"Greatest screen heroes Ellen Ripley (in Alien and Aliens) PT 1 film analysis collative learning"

I've heard many times the argument that Jim Cameron's Aliens is a great standalone film but is not a very good sequel. I've heard it described as too Americanized on account of its gung-ho action and military mindset. And I've heard it described as being too different to the first movie in its pacing, mood and visual style. And yet still to this day, Aliens is widely considered an all-time classic sci-fi action masterpiece. When it was released in 1986, it was hugely popular. my friends and family and I watched it repeatedly and a lot of people I knew had it pegged as their all-time favorite movie for a good year or so today alien and aliens hold their respective places as iconic classic movies but there's still an uneasy relationship between the two with a lot of people firmly siding with one movie as being superior to the other the alien opponent and the first
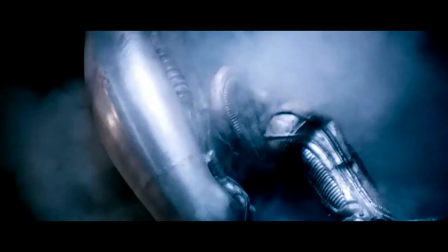movie had better visual design that's one take on it with aliens having slightly altered and slightly less impressive design of the standard alien warrior. And that was a budgetary sacrifice of trying to get half a dozen aliens on screen at once. And I agree with that criticism.
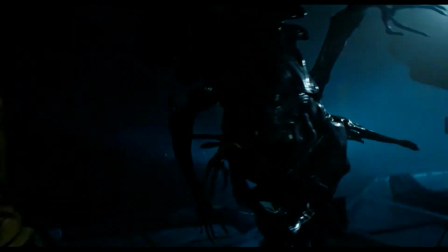But then the visual effects of the Queen alien are marvellous, partially because it's not a straightforward one-man-in-a-suit affair.
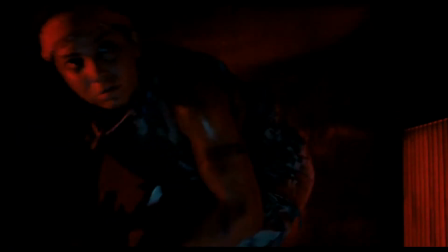I've heard the equally valid view that the aliens in the sequel film physically move much more impressively. They're agile, whereas in the first movie the creature was rigid in movement. There's the view that the first movie was more claustrophobic, visually dark, organic looking and menacing in the psychological horror sense. On the whole I agree with that, though Aliens definitely has some good slow paced menacing stuff here and there as well.
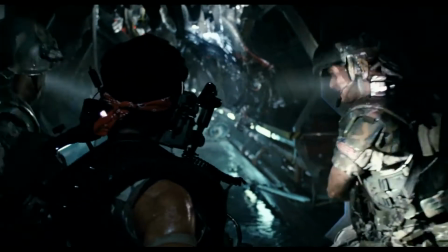The first action scene doesn't occur until at least a third of the way through the movie,
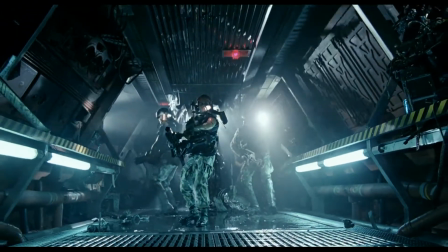and the soldiers exploring and initially securing the barren base of the colonists is very atmospheric.
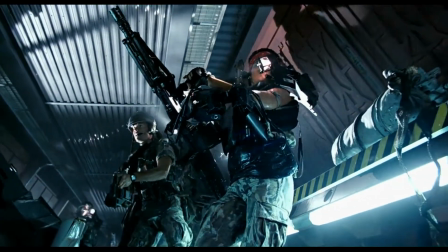None of that though for me reaches the atmospheric creepiness of the derelict alien ship being explored in the first movie.
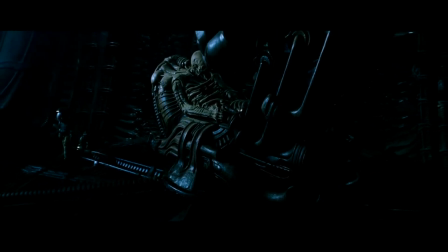For me that's the best representation I've ever seen on film, that the universe outside of Earth is likely to be incredibly hostile and literally alien to the presence of human beings. But then there's the view that the alien loses some of its power in the second half of the movie, where it all just becomes a group of people hunted by a near-invincible creature. but aliens ramps
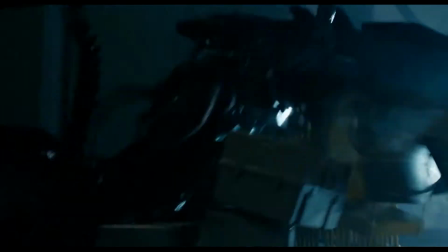up the tension in its second half and finishes with a thoroughly satisfying final act that's tense
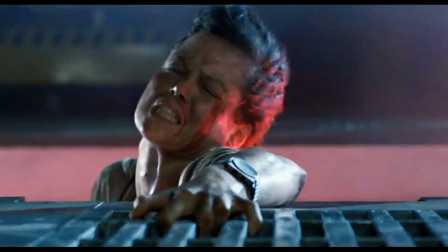explosive and is driven by parental love so it has emotional power
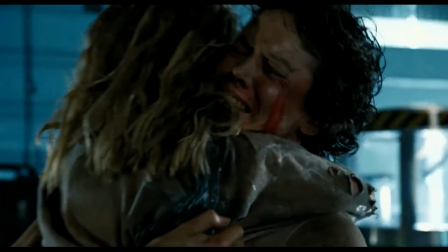all these views have strong merit but for me it's a mistake to try and rate one movie over the other in my view they're two episodes of a single story and aliens as it is couldn't really exist effectively without the audience having prior knowledge of the events and atmospherics of the first film the big difficulty seems to be that jim cameron has done something extremely unusual he created a sequel that actually switches genre alien is a horror film aliens is an action film and each of them have a sci-fi overlap of course there is a fair bit of horror overlap as well but essentially a leap between genres has been made audiences aren't used to this though because most sequels stick to the genre of the original for me the decision to switch genres between these two movies was a genius stroke cameron kind of did the unthinkable and from that springboard he created a classic movie of his own that both rivals the original and works incredibly well as a sequel the standard approach to sequels is to repeat the content of the original film but try to spice it up a little bit usually it leads to failure and even when the sequel is superior in itself it lacks the feeling of freshness and originality that came with the first film to be upheld as a true classic the rehash sequel needs to be a massive improvement on the quality of the first movie that is not an easy thing to achieve with alien the
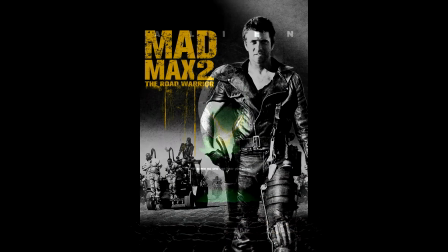best sequels generally are those that treat the first movie as a first act and then take the story in a new and unexpected direction movies like mad
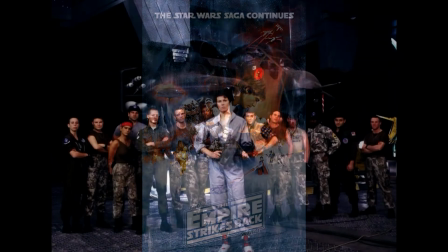max 2 the road warrior or empire strikes back when it comes to aliens that mission is accomplished on the basis of one thing the character of